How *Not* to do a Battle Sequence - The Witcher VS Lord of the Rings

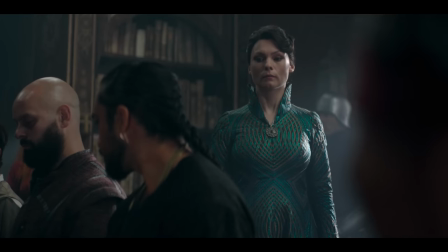Or maybe after introducing this binding spell out of nowhere, Tissaia will just be like, you sure about that?
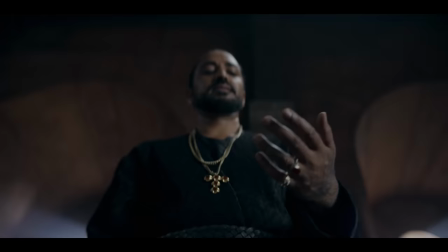And undo the binding spell with no effort and no interference by the many armed guards
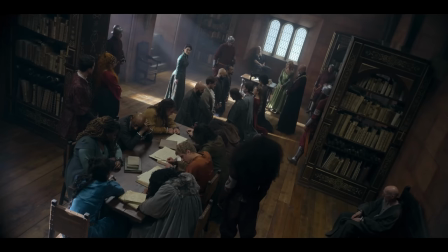surrounding her that could attack her at any point before she finishes the counterspell.
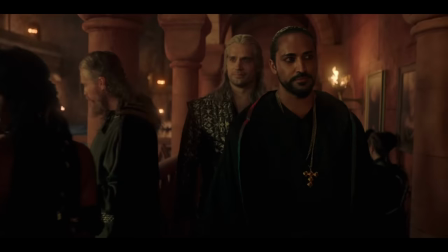In one moment, the show does away with the thing we've been waiting to see since the first half of the season ending.
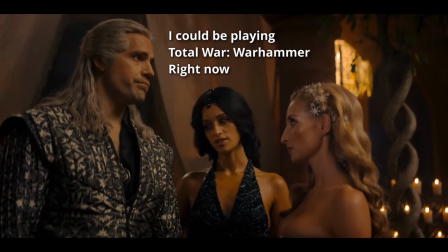But fret not humble viewer, they're about to introduce a second problem that you won't care about.
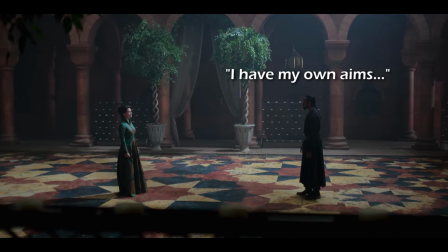I have my own aims and they no longer include you.
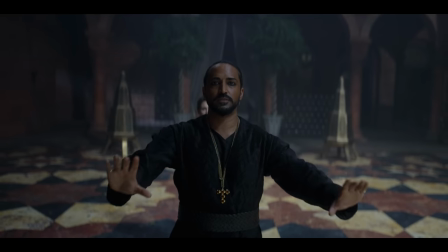Vilgefortz breaks up with Tissaia and then opens a portal so that a bunch of elves can face off against the mages.
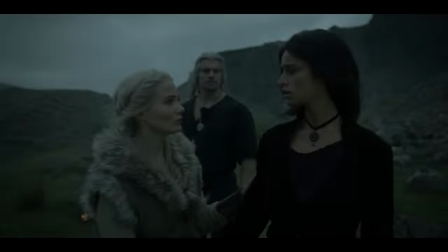But do you notice what's missing? Literally anyone we're emotionally invested in.
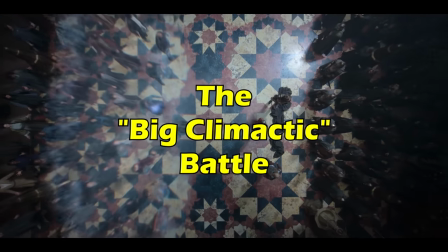So the big climactic battle of the episode takes place between some mages we hardly know,
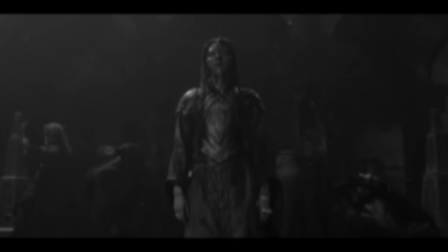and a bunch of elves that even the show forgets about 90% of the time.
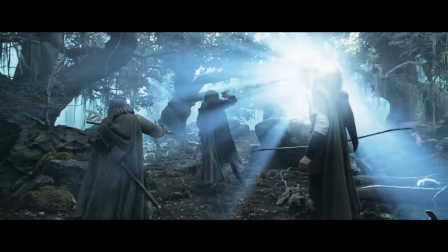The Battle of Helm's Deep, by contrast, features three of the most beloved characters in the franchise.
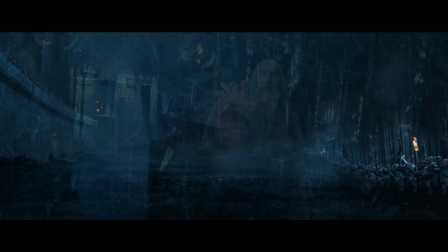There's already a lot at stake, because if Saruman's forces wipe out Rohan,
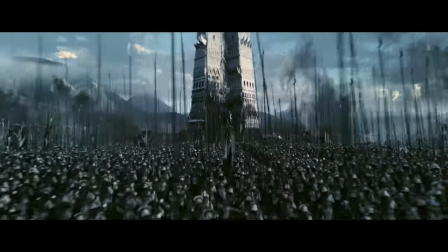then Gondor will be the only kingdom of man left to fight the armies of Mordor, but the audience is most concerned with whether or not Aragorn,
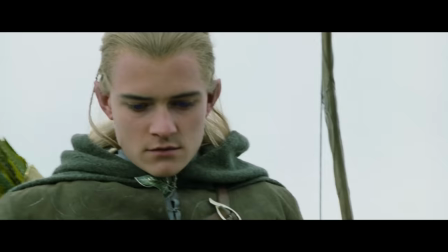Gimli, and Legolas will survive the assault.
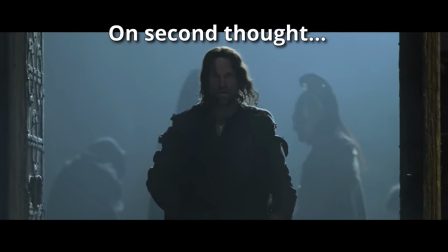While the sequence is beautifully constructed, if the main trio just dipped before the big battle, we wouldn't be emotionally invested.
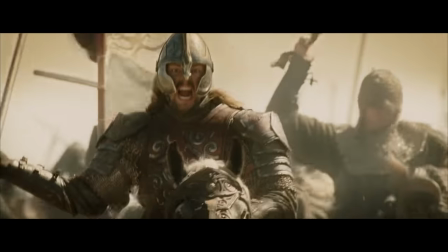This is why every major battle in Lord of the Rings has at least one member of the Fellowship present.
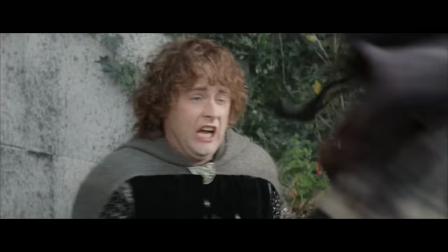When the orcs break down the gates of Gondor, we're worried about the safety of Gandalf and Pippin.
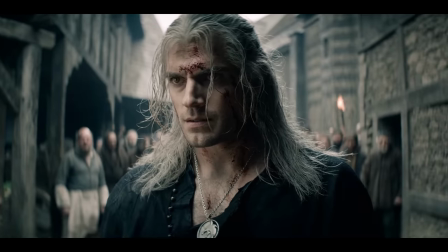Characters are the soul of any story, and if you overlook them, your narrative is destined to fall apart.
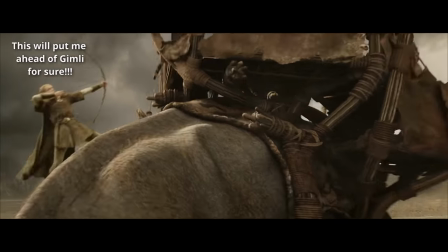Speaking of stories, the second element every great battle needs is structure.
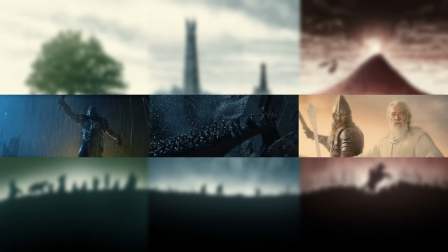Giving action sequences a distinct beginning, middle, and end provides them with a sense of progression.
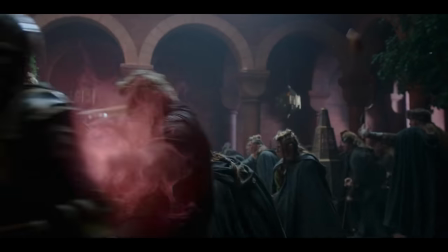Audiences don't want to watch people locked in a perpetual stalemate.
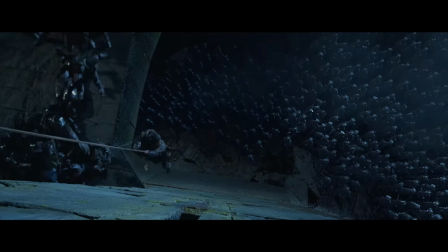They want to see each side attack, defend, retreat, and be forced to reevaluate their strategy.
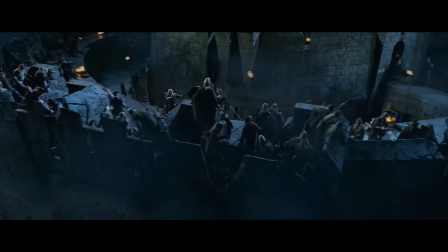If the story of the battle isn't engaging, it doesn't matter how good the choreography is.
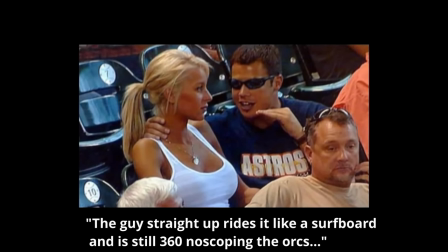In theory, you should be able to verbally describe the events of a battle, and still keep your audience on the edge of their seat.
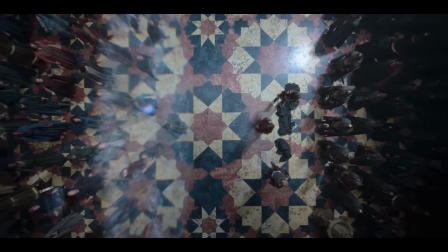So let's try doing that with the Battle of Aretuza.
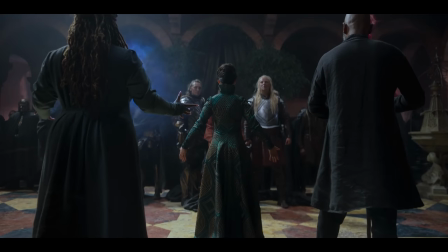The elves show up doing their best Sith cosplay, prompting the mages to cast shield spells and strike their best Power Ranger pose.
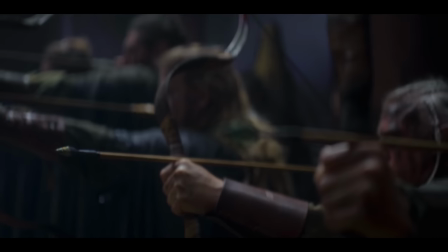Unfortunately, the elves have anti-magic shield arrows. Tissaia tells the mages,
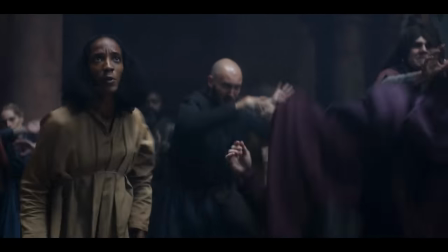but then proceeds to do very little disarming, and even less deflecting.
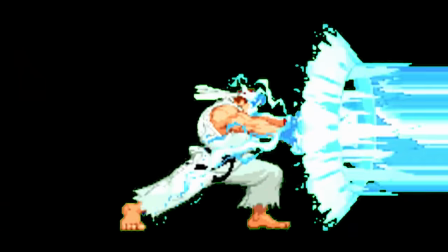However, she does hardcore hadouken the elf lady's husband, which we'll discuss more in the next section, cause do I have a lot of thoughts about it.
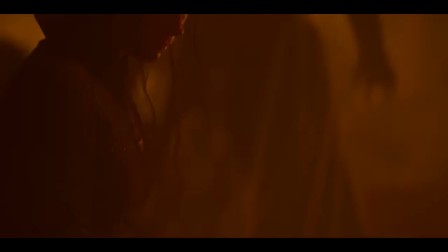At this point in the battle, it's hard to tell who's winning or losing. I think they just didn't have the time or budget to actually create choreography for this sequence,
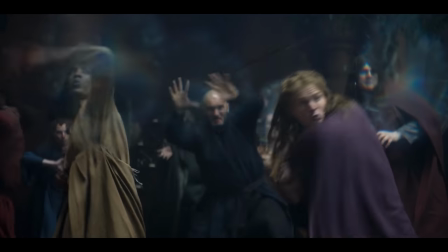so most of the fighting is just people in the background of shots using their imagination.
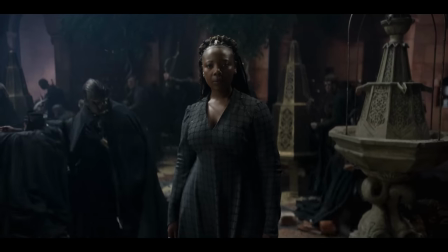Fringilla, who the show forgot about all season, shows up out of the blue and stabs one of the mages we don't remember.
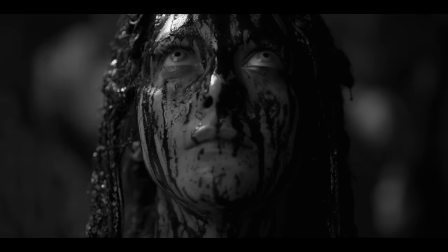Oh, by the way, the elf lady has magic apparently. They might have set this up in the past seasons, but it's whatever,
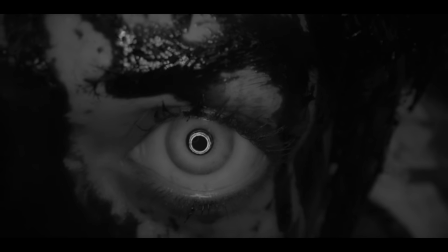since the power levels and abilities of magic users in this show are just poorly established in general.
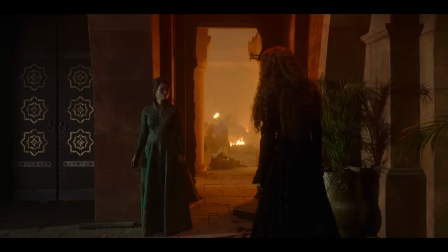Triss, a character we actually care about, finally shows up, and promptly takes an arrow to the chest.
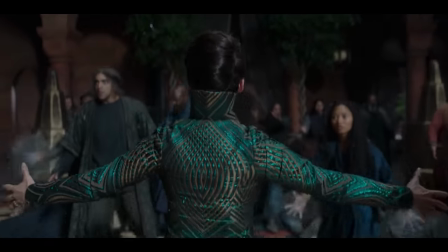Seriously, Tissaia, what happened to...
Disarm and deflect!
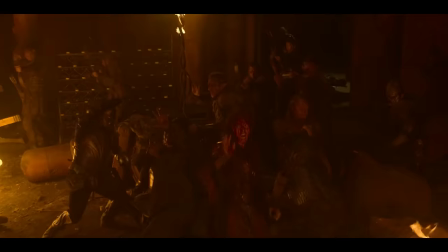Yen shows up and asks the Elf Lady to stop, but she doesn't listen, so Stregobor comes in and saves the day with the power of prejudice.
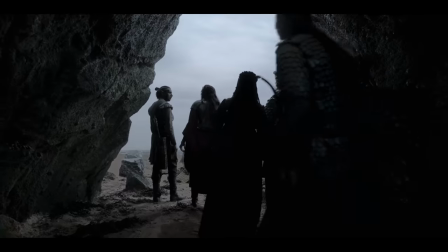The mages leave while Stregobor prepares elven barbecue, and the Elf Lady escapes randomly offscreen because this show hates you. So did that keep you on the edge of your seat? Did you feel like things progressed in a satisfying way.
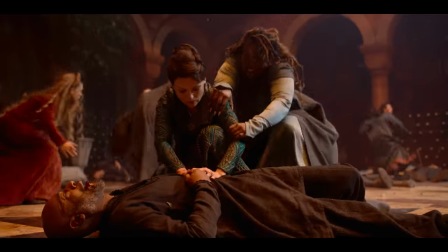Did a producer really say that the reason the show is like this is because Americans are too dumb to understand geopolitics?
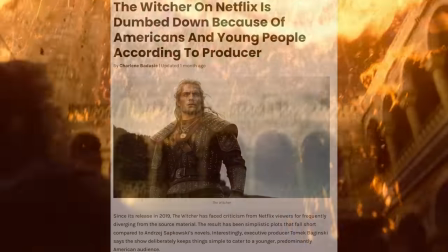Here's a hint, the answer to at least one of those questions is yes.
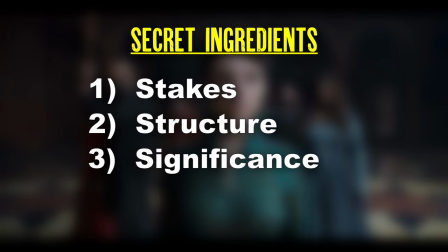The last element a good battle sequence needs is significance. But what exactly does that mean?
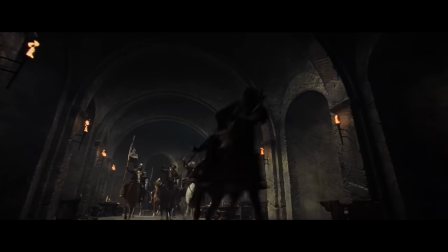Well, if stakes are what makes us care about how a battle ends, significance is what makes us care about a particular moment.
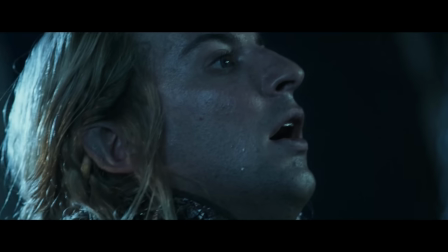As such, it relies much more on good editing, cinematography, and actor performance, rather than just writing.
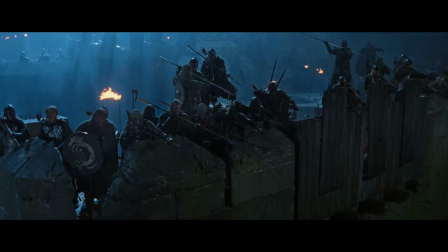Take for instance the first shot fired at the Battle of Helm's Deep.
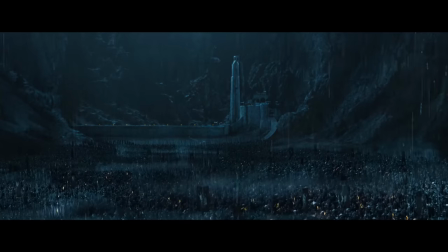Out of context, it doesn't feel especially important, but that's why context matters.
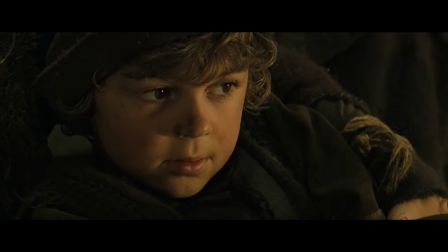Throughout all the tense buildup preceding the actual battle, the film consistently cuts back to this guy right here.
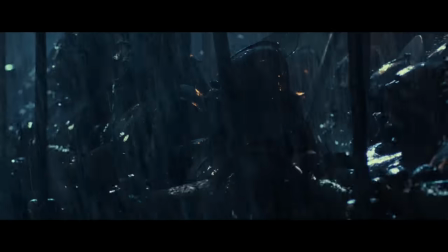He doesn't even have a name as far as the movie is concerned, but the filmmaking repeatedly tells the audience,
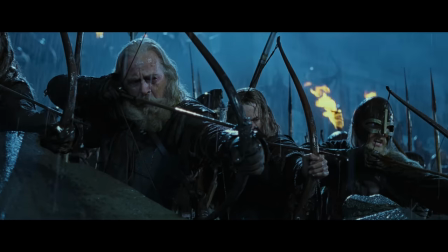look at this guy, he's important. We see how nervous he looks waiting there atop the wall.
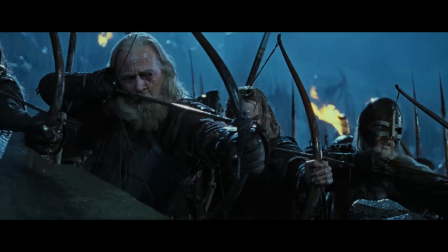We are shown just how shaky his hands are as he draws back his bow,
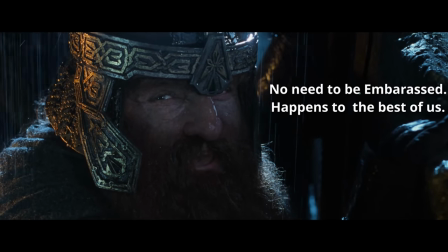and when he eventually looses an arrow prematurely, the audience gets to see how shocked he looks. This buildup and payoff makes what could have been a throwaway moment feel significant and powerful.
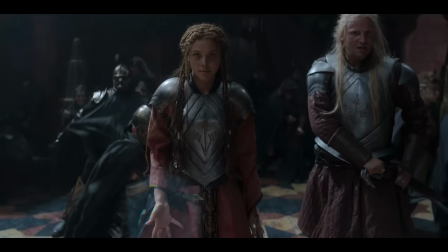Compare this to Tissaia, when she hits the Elf Lady's husband with,
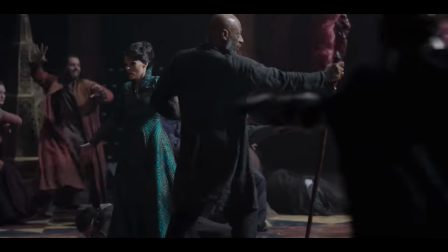After watching some unnamed mages get taken out by Nilfgaard, Tissaia turns to stare down the Elf Lady, who's just standing out in the open doing nothing.
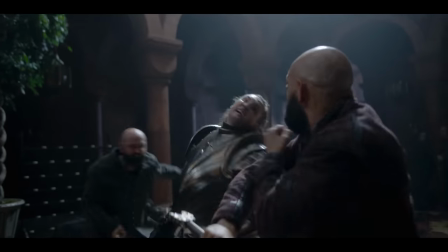She then casts the turn your opponent into goop spell, which we won't ever see used again, despite clearly being very effective.
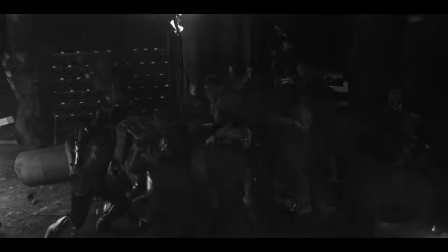Despite later showing us that she is in fact capable of casting a shield spell, Francesca does nothing,
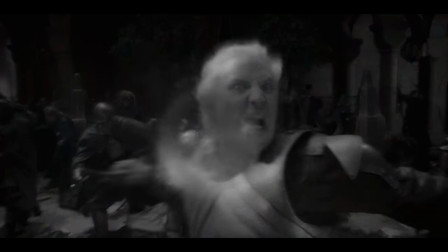forcing her husband to jump in front of her before popping like a water balloon.
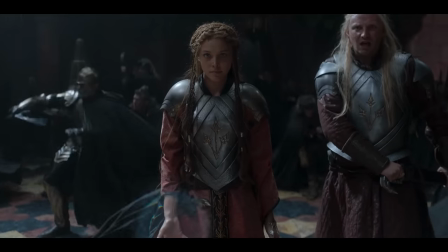You see, this moment bothers me for a number of reasons.
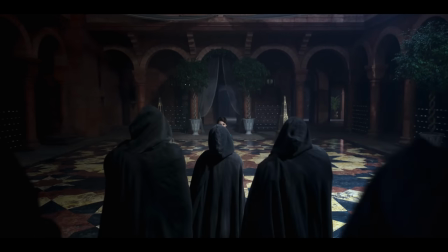First of all, there's no setup. Taseya and the elf lady don't have a previously established rivalry,
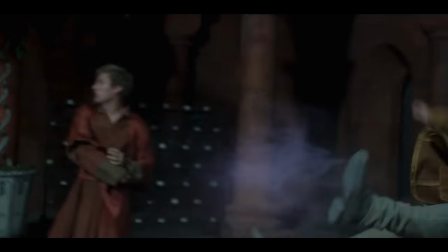and it's not like Francesca is shown taking out anyone Taseya cares about until after the Hadouken incident. it.
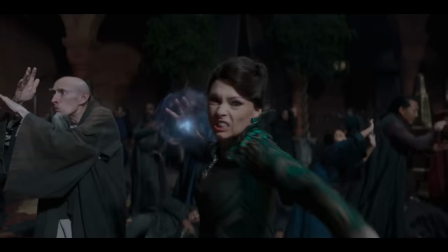Secondly, the way the moment is shot makes absolutely no sense.
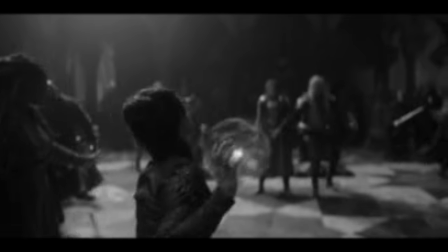This should feel impactful, but the cinematography and editing does not set up what's about to happen.
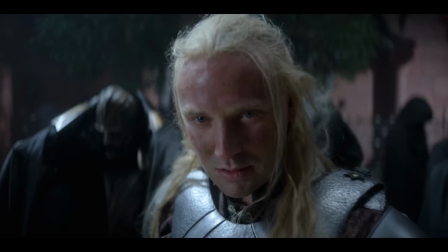How does he know that this spell is the lethal kind and not the harmless force push kind?
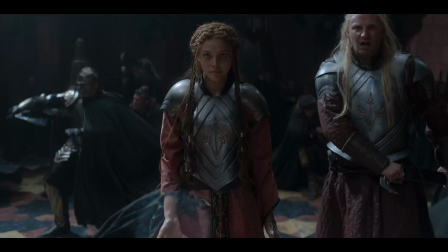If it's so obvious, why doesn't Francesca look worried in this shot? And how come she can't just jump out of the way?
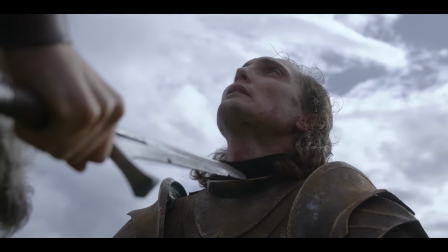The lack of any narrative or emotional significance unfortunately extends beyond the main battle as well.
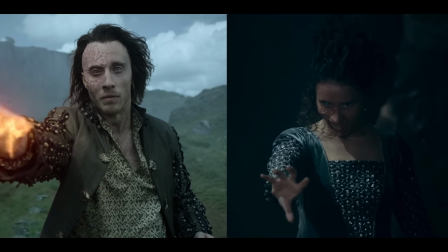Villains like Re-Entz and Lydia were built up over multiple seasons,
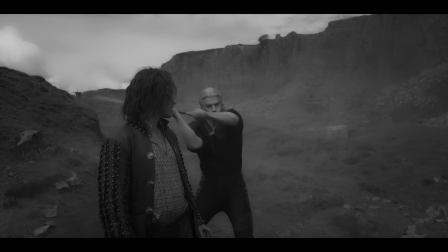and then dispatched offhandedly in this episode without even putting up a fight.
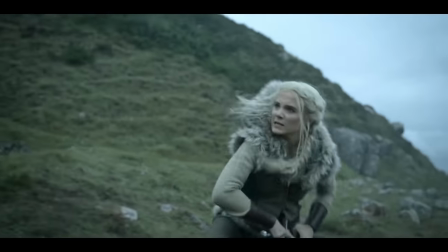Even if we overlook how powerful they were supposed to be, at least give them a good monologue before the heroes defeat them,
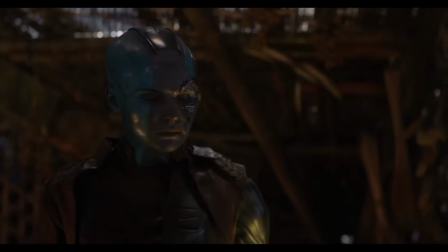unceremoniously eliminating a villain can be a really powerful moment.
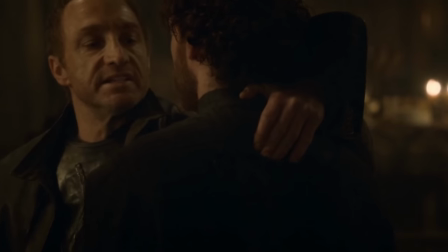Showing that even a big bad evil guy can be taken out by something as simple as a dagger reminds the audience just how fragile
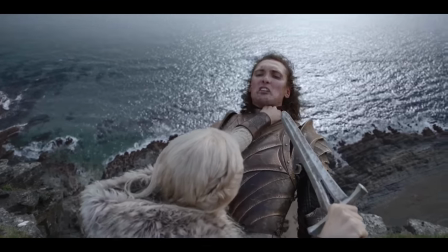we all are. but this episode also has some of the most egregious instances of plot armor in the whole show,
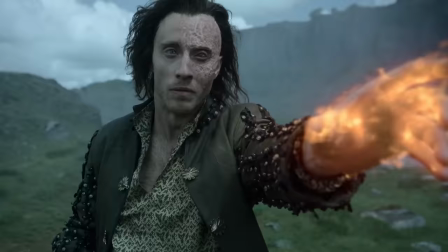so the way Reince and Lydia go out just feels wildly unfulfilling. If the character is significant, so too should be their end.
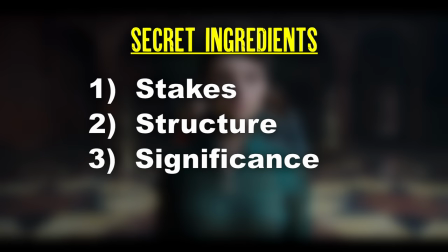The Battle of Aretuza fails to establish the three major elements that must be present in a good fight sequence,
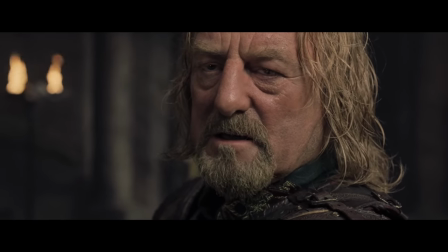so while I truly wish we got a better episode, I at least hope it taught you how not to do a fantasy battle.
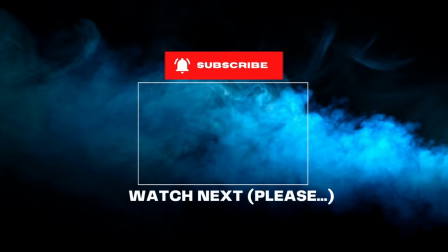If you want to know why The Witcher feels pretentious, click here and hit the notification bell so I don't slowly disappear into the void. I'm Dylan, and this has been the Writer's Block.